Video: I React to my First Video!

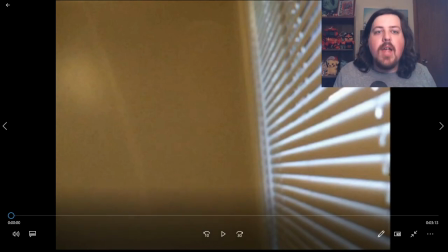0:00 Hello, this is Mr. Chabry and today we're gonna be doing something a little bit different. We're gonna be doing a reaction video So this is actually the first video I ever posted on to YouTube So this is actually predates my mr.
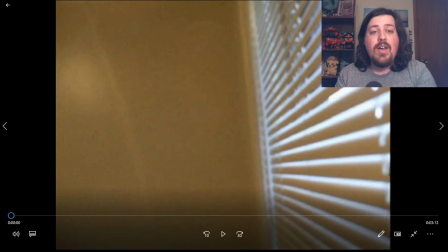0:17 Chabry channel at least by five years because this was actually posted in 2008 on a channel that no longer exists. I scrubbed this thing off because as you're going to see, this is going to be kind of cringy.
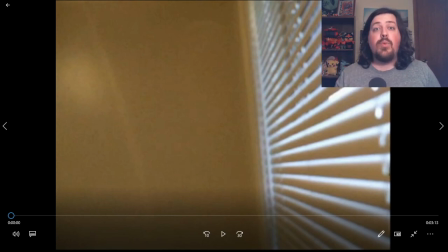0:32 So, yeah, 2008, that was back when skits were like the big thing on YouTube. So this is basically going to be a skit that I did way back when. And I did not make scripts for these skits or anything. I would basically just start recording and trying to craft a story out of that.
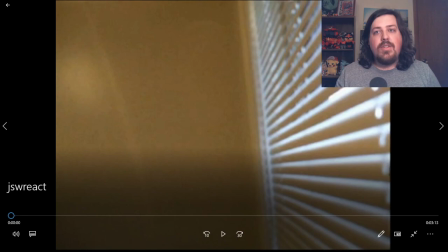0:54 So with that, let's go ahead and watch this of course I'm gonna have a little cringe meter here and I'll let you know where it is if it's like low medium high or if it explodes so let's go ahead and start this video
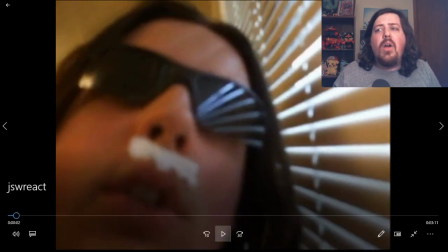1:12 okay right off right off the bat it's already exploded oh gosh so as you see here
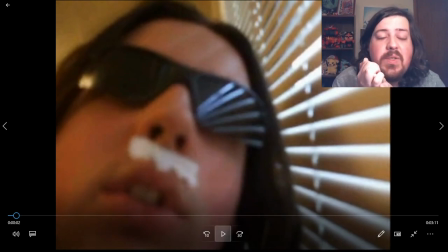1:27 I've got toilet paper taped to my upper lip yeah um that's grantee up so yeah this is uh this meter here already exploded.
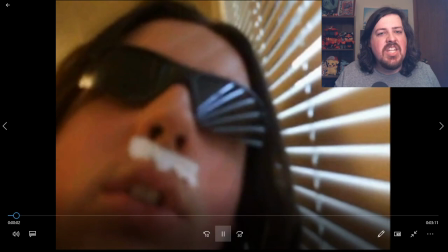1:44 Let's go ahead and continue watching.
Hey, where's the fire?
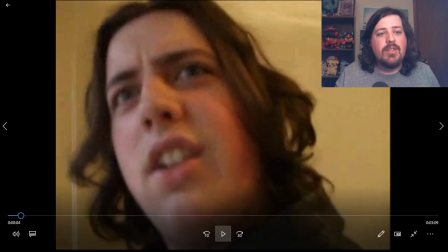1:49 I don't know what's going on with my hair in this. Hair is like all over the place.
Look out the window and you will see.
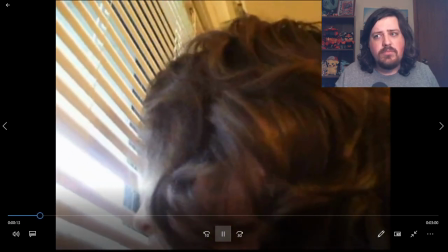1:59 Oh my goodness. Look at this beautiful countryside.
All right.
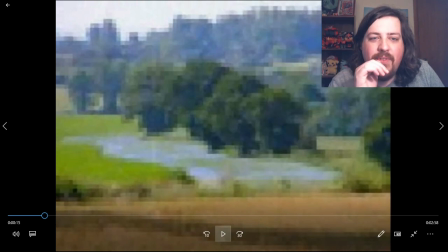2:05 So yeah, for some reason, I thought it would be funny to, you know, have it where it's like, look out the window to see, you know what this big threat that this guy just roamed into i guess it's supposed to be his house i don't remember and i thought it'd be funny if
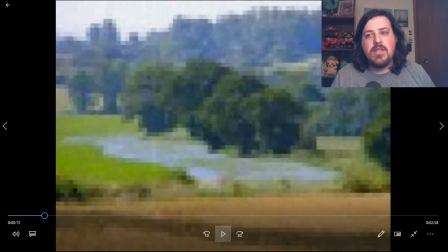2:20 he just looks outside and is like look at this beautiful countryside and then we start hearing beethoven i thought that was pretty listen my comedy bar was on the on the floor this is 2008 youtube um yeah
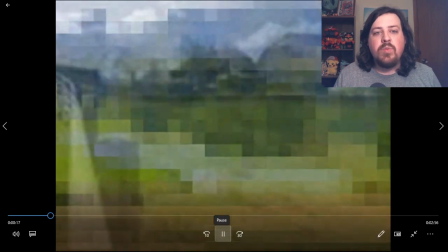2:38 this was this was back when um randomness was considered funny on its own.
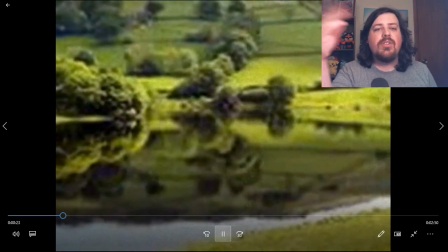2:44 For some reason, it was super funny. And these are probably just images I found on Google search.
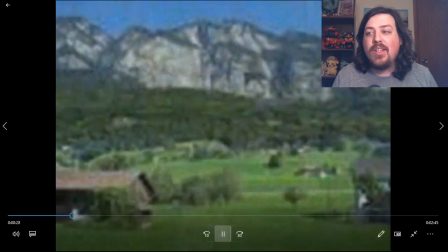2:49 Here's one that I put upside down because that's funny.
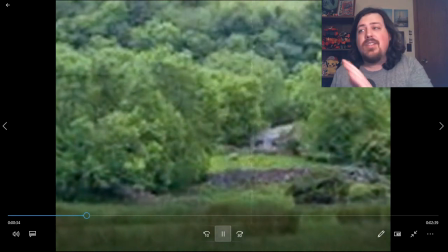2:54 But yeah, like I said, this is just a lot of cringe.
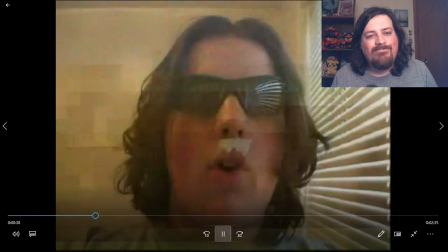3:00 Look to the right, you fool.
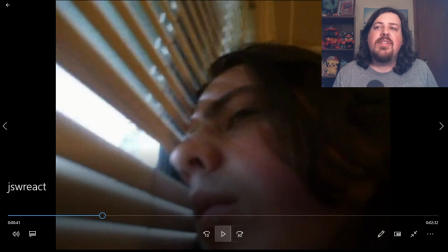3:03 Alright, so for some reason, I thought it would be funny if he says, look to the right. and I look to the left.
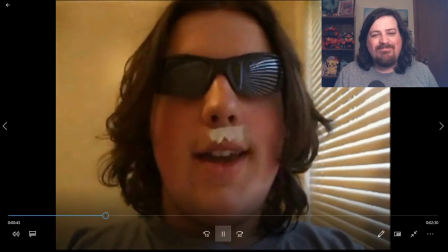3:10 That's how bottom of the barrel we're talking.
You're on the right.
Every time I see that toilet paper.
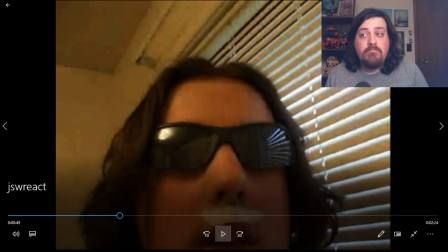3:19 Alright, so this was made in Movie Maker. That's why there's not a lot of complexity to this thing.
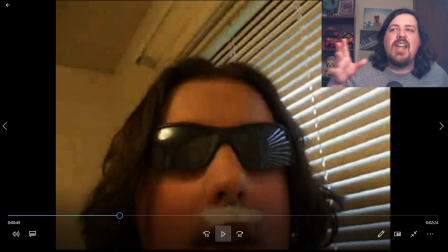3:27 And also, I just want to point out, my camera angles suck. I filmed this literally with a camera, like putting it up here and talking to it. so yeah not very good angles at all uh plus we have that little um filter the little
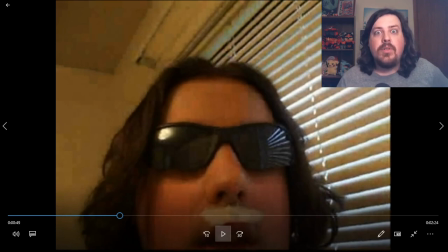3:44 rainbow color filter that they had in movie maker back in the day i thought it'd be cool to just use that
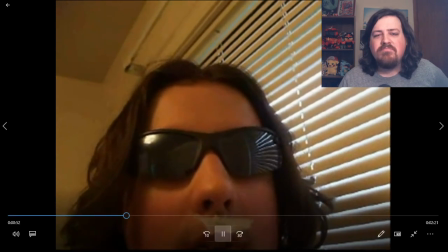3:51 to make that by tomorrow morning before dawn the object will strike the air surface destroying life as we know it so
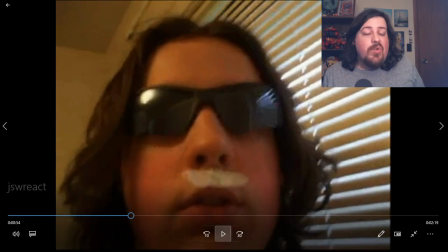3:57 i just threw out a bunch of dialogue like i said i didn't script any of this and